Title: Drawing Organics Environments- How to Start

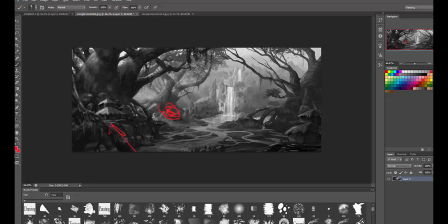I don't want you to look back here I want you to look right here that's why the biggest area of contrast is sort of right here and then the second area of contrast is back in here where I want you to look back to realize that this location this village is surrounded by
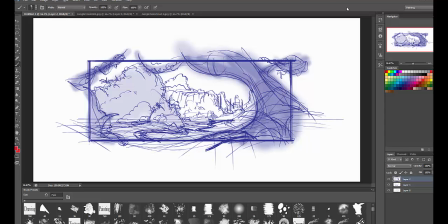part of this right here okay all right so let's go back to the thumbnail really quick here let's pull up some work and take a look we have a couple more
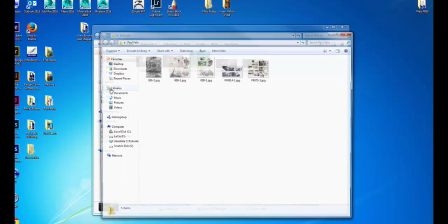minutes before next class comes in here let's go back and let's take a look at the awesome Paul Felix okay and I
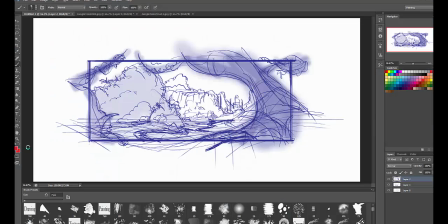feel like I can show his work because I took a class with him 15 years ago back
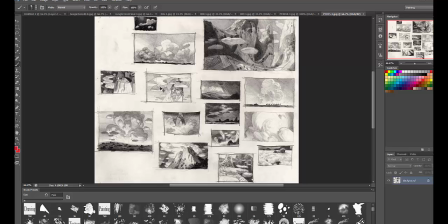in the day okay those are Paul's thumbnails by the way
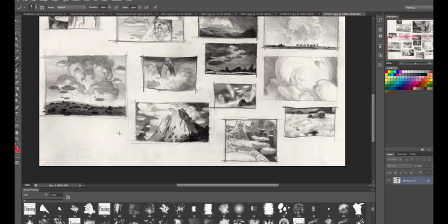with the dark and light in there those are thumbnails those are really tiny okay so if you go to my friend John Navarez created the
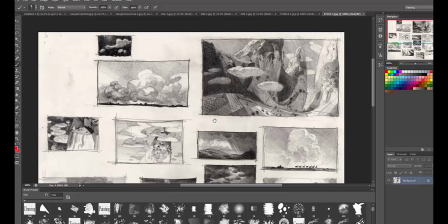unofficial Paul Felix blog and there's some work up there there's even Paul got a hold of all the notebook pages that he gave us and they're up there from this class that we took so john and i were in that class together awesome notebook pages all about drawing and draftsmanship but look at
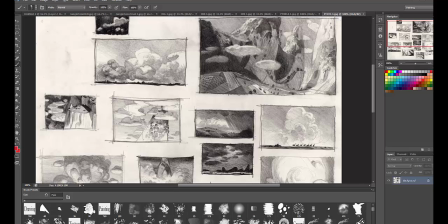look at the light and the detail in these thumbnails you can get that detailed it just takes time and patience okay let's go look at how
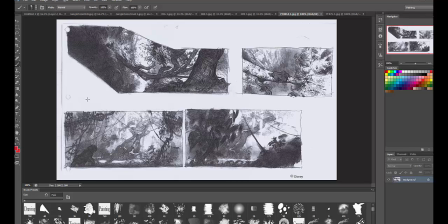paul handles some environments right these are these are also this stuff that he did for tarzan but i want you to look at foreground midground and some of the placement that he uses in the simple one to three in terms of the visual reads, right? Look at how, let me go to brush here, look at how we have the gorilla up here, right, in the foreground.
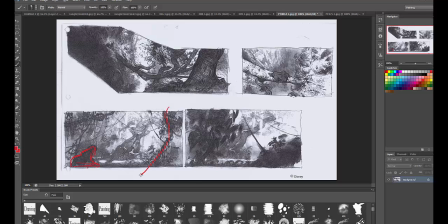And then you immediately look here, look, there's another foreground element. And then you have a mid-ground element here. And then the rest of the stuff is just light indication of the background. Really simple. Doesn't have to be overdone. Just light smudge is an indication that there's something in the background.
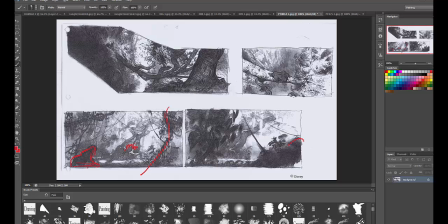I know these are little dark but you know look here foreground foreground totally offset right then you have mid ground light smudges in the background so you're gonna see the same repetition of pattern and theme happening all the time look here
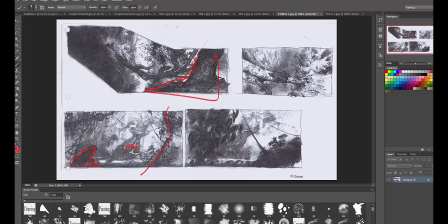foreground again something that leads us back in here and now look why does that lead us back in there well there's an apes right there okay and this is actually it's a little bit more tricky it's still a good composition to look at
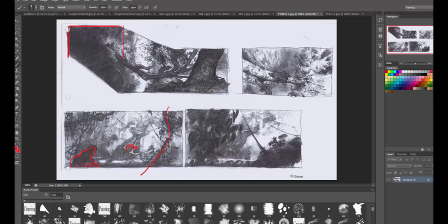but those of you that might not know this is actually a pan shot where we're starting here and we're starting and then we're finishing like here so he's we this is a camera pan shot oops where we're panning from end to end from this end
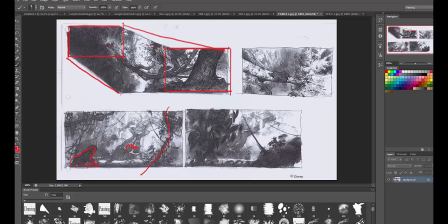to that end this end the reason why it goes there is the camera pans down to here and then this trucks along this way okay so that's why that's what a weird angle like that if you didn't know that that's more of a you know film things that he wants us to start here
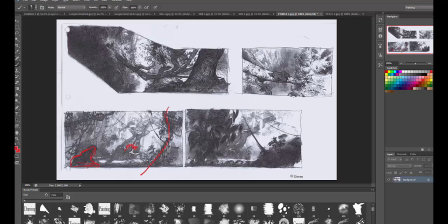and look and then pan out to the right then we cut to the scene it's a way of indicating the audience of what direction that the grill is going to be heading or what is he looking at that's important okay but again what's really
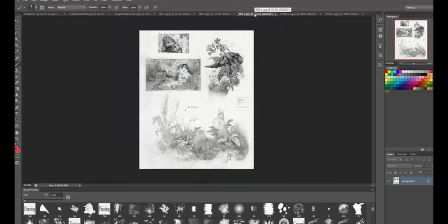important about looking at these is there's a certain simplicity in the way Paul
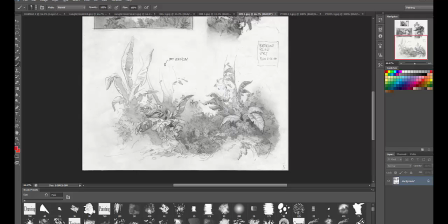handles uh buildings excuse me foilage foreground and mid-ground and places them all together I like how he wrote this too complex in his notes right here do you see that why and then you look at this this is just sort of one grouping this
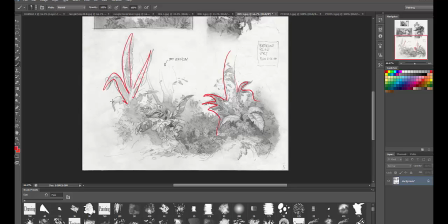is look at all the silhouettes there see all that it's a lot of silhouette a lot of shape there This is much more simplified right here, okay? So don't overcomplicate the foliage.
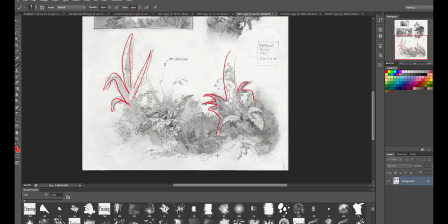You've got to think about this is when we talk about grouping and about bringing your shapes and your forms together and not having a million trees in the forest,
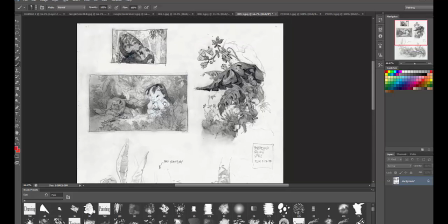but instead of having one large group, okay? Look at this up here. Look at how beautiful this is.
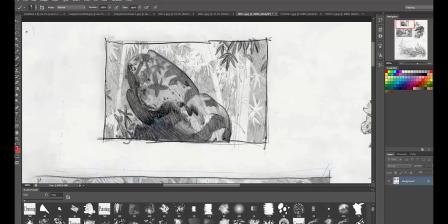I know it's a little blurry, but look at the simple read of, look, foreground, okay?